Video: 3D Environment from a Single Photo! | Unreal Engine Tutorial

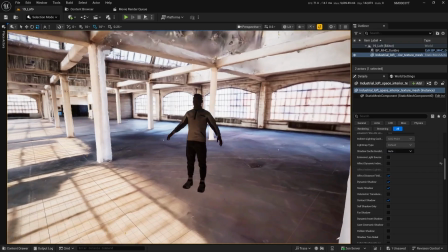Now, if I select the mesh and I turn off the basically lumen light on it, you'll see that the metahuman is just completely black.
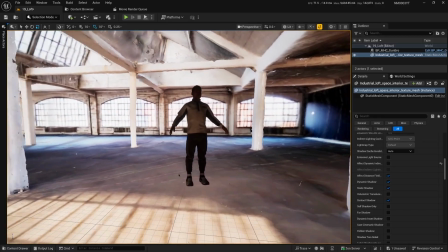And this is what you'd sort of expect if we didn't have lumen on.
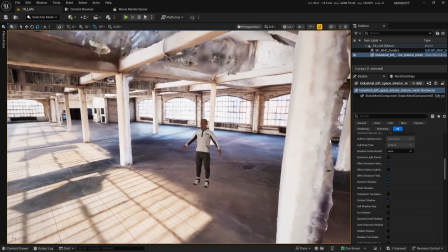So we'll turn basically lumen back on the mesh, and we get this natural lighting that's sort of,
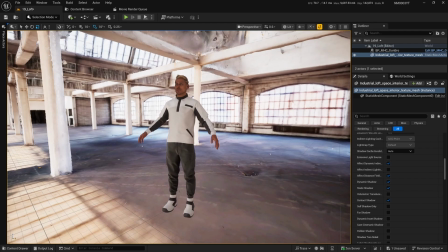the color bounced light of the environment naturally on the metahuman.
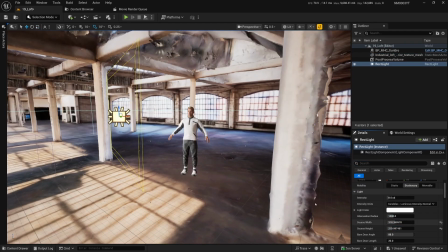And that helps the composite quite a bit. From there is the fun part for me, because as a cinematographer, what we're doing here is matching the lighting on the metahuman to the lighting of the environment.
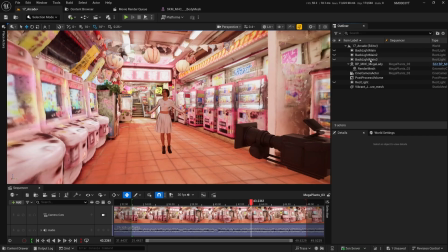So in the case of this arcade set, which I think environment, which looks absolutely amazing, all I did was add a little bit of backlight from the top and from the sides,
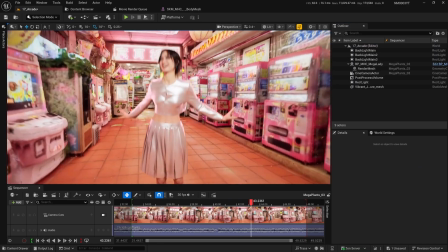and I made those backlights pink. So it makes it feel like the light from the LED wall behind them,
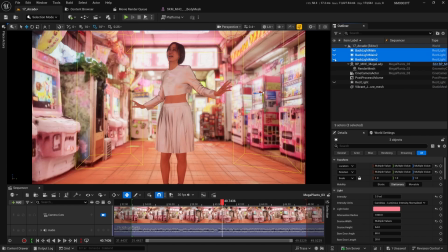or the LED sign, is getting onto her. From there, because this was sort of like kind of a K-pop, you know, bright music video, I added two front rectangle lights, and that was it.
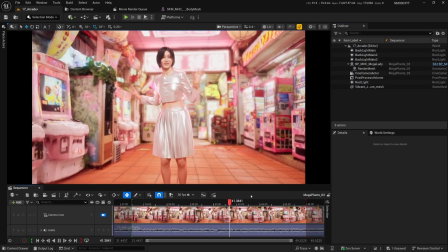And here are the end results, like really pretty incredible.
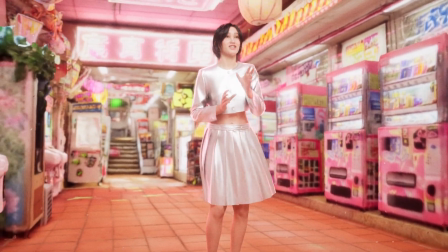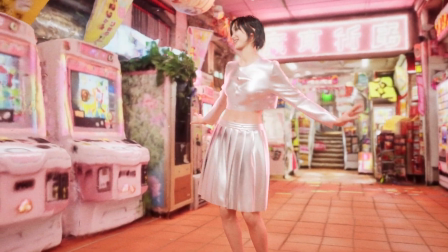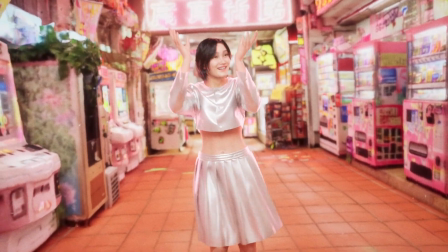So if you're interested in getting the song and the mocap that I've shown here of the singer dancing,
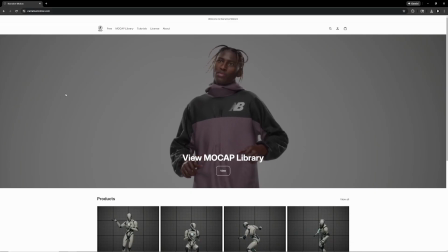that mocap and song synced together are available on narrativemotion.com.
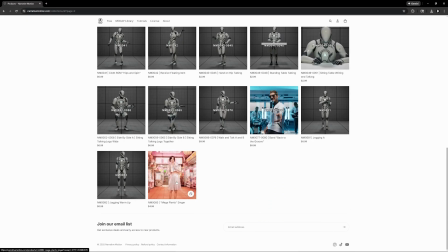And feel free to use that, of course, to do some cloth sim and Marvelous Designer.
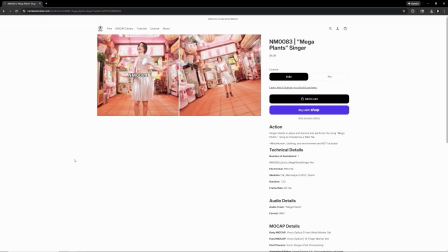I made tutorials on that. You can go watch those on this channel. And then add one of these marble backgrounds and, you know, see what you can come up with. Now, I've been doing this for a couple weeks now, and I want to give you a couple tips when you're getting started with this. The first is that the perspective of the prompt image matters a lot. If you give it an image of a city from overhead, from a very high angle,
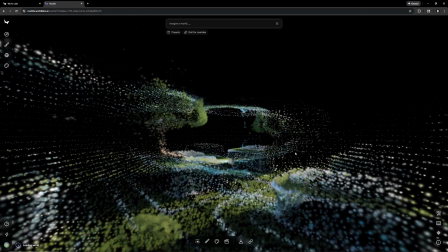the best perspective when it gets converted to a Gaussian splat and then to a mesh, the best looking angle in 3D is going to be from that same angle.
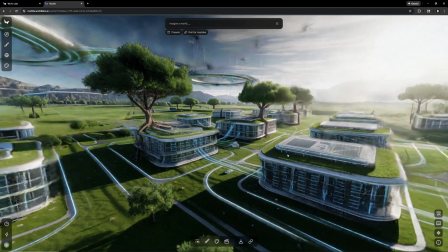So that 3D set's going to look the best from a high angle.
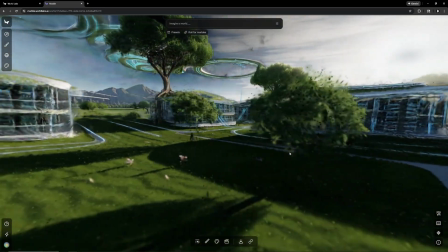If you then come all the way down to the ground level of that splat slash mesh, it won't look as good, right?
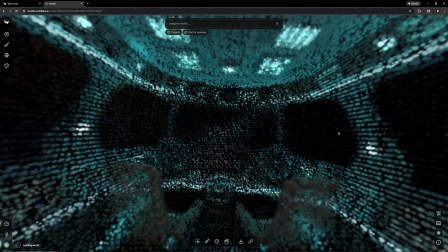So you want to think about what this environment is going to be used for. And I think in most cases,
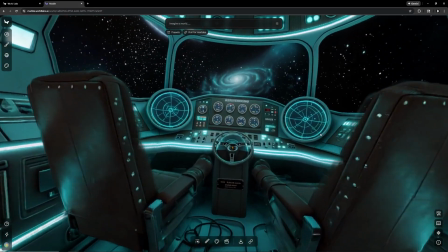when you're working with metahumans, the best thing you want to do is have it look good from about human eye level,
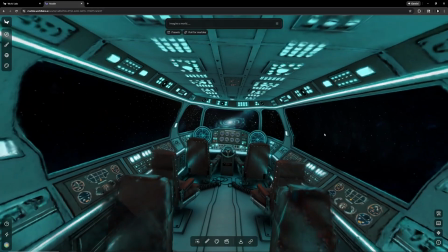right? So it'll look good from a little below and a little bit above. And interiors also work really, really well compared to exteriors. So from a technical point of view, this is mostly because it has a limited amount of texture resolution. It can only give you an 8K texture at the moment, just one. And the amount of vertices that it's going to give you, again, is that some sort of like, you know, arbitrary first pass version of it. They don't want to give you like, you know, millions and millions and millions of vertices. You're going to get like a 2 terabyte file, and that's just impractical for them to calculate. It's expensive for them to do that, and impractical perhaps for you to be able to even open it and use it in Unreal Engine itself.
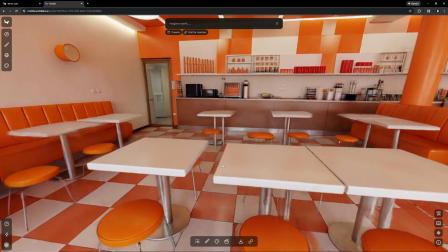So when you do interiors, all that budget of mesh and texture goes on to things that are close to you, the floor, the ceiling, the props.
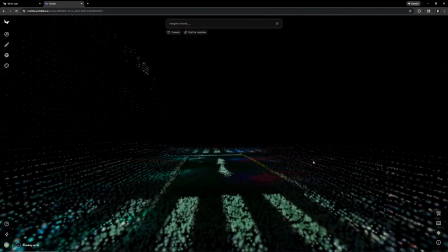But when you do exteriors, some of that texture and resolution goes onto the sky.
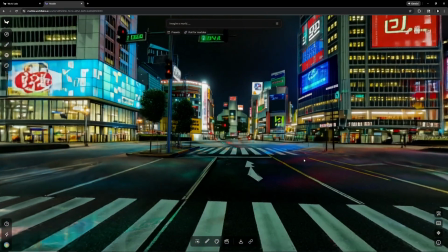It goes onto stuff that's really, really, really far away that you're never going to see, and you're just stretching your resolution and texture budget too thin. Let's talk about the pros and let's talk about the cons. What is this good for? What is it probably not the best for? So let's start with the cons first. So first of all, this is natively creating Gaussian splats, and that's the highest quality. If you're working at Unreal Engine, there's no native Gaussian splat importer or viewer, like I said, or not that I know of. And Gaussian splats are just not what Unreal Engine is natively used to working with, right? So you might be able to display it, but it's hard to edit them. You're not going to be able to light them traditionally. And so in Unreal Engine, Gaussian splats are sort of a wild card. So that is a bit of a negative, even though you can mesh it.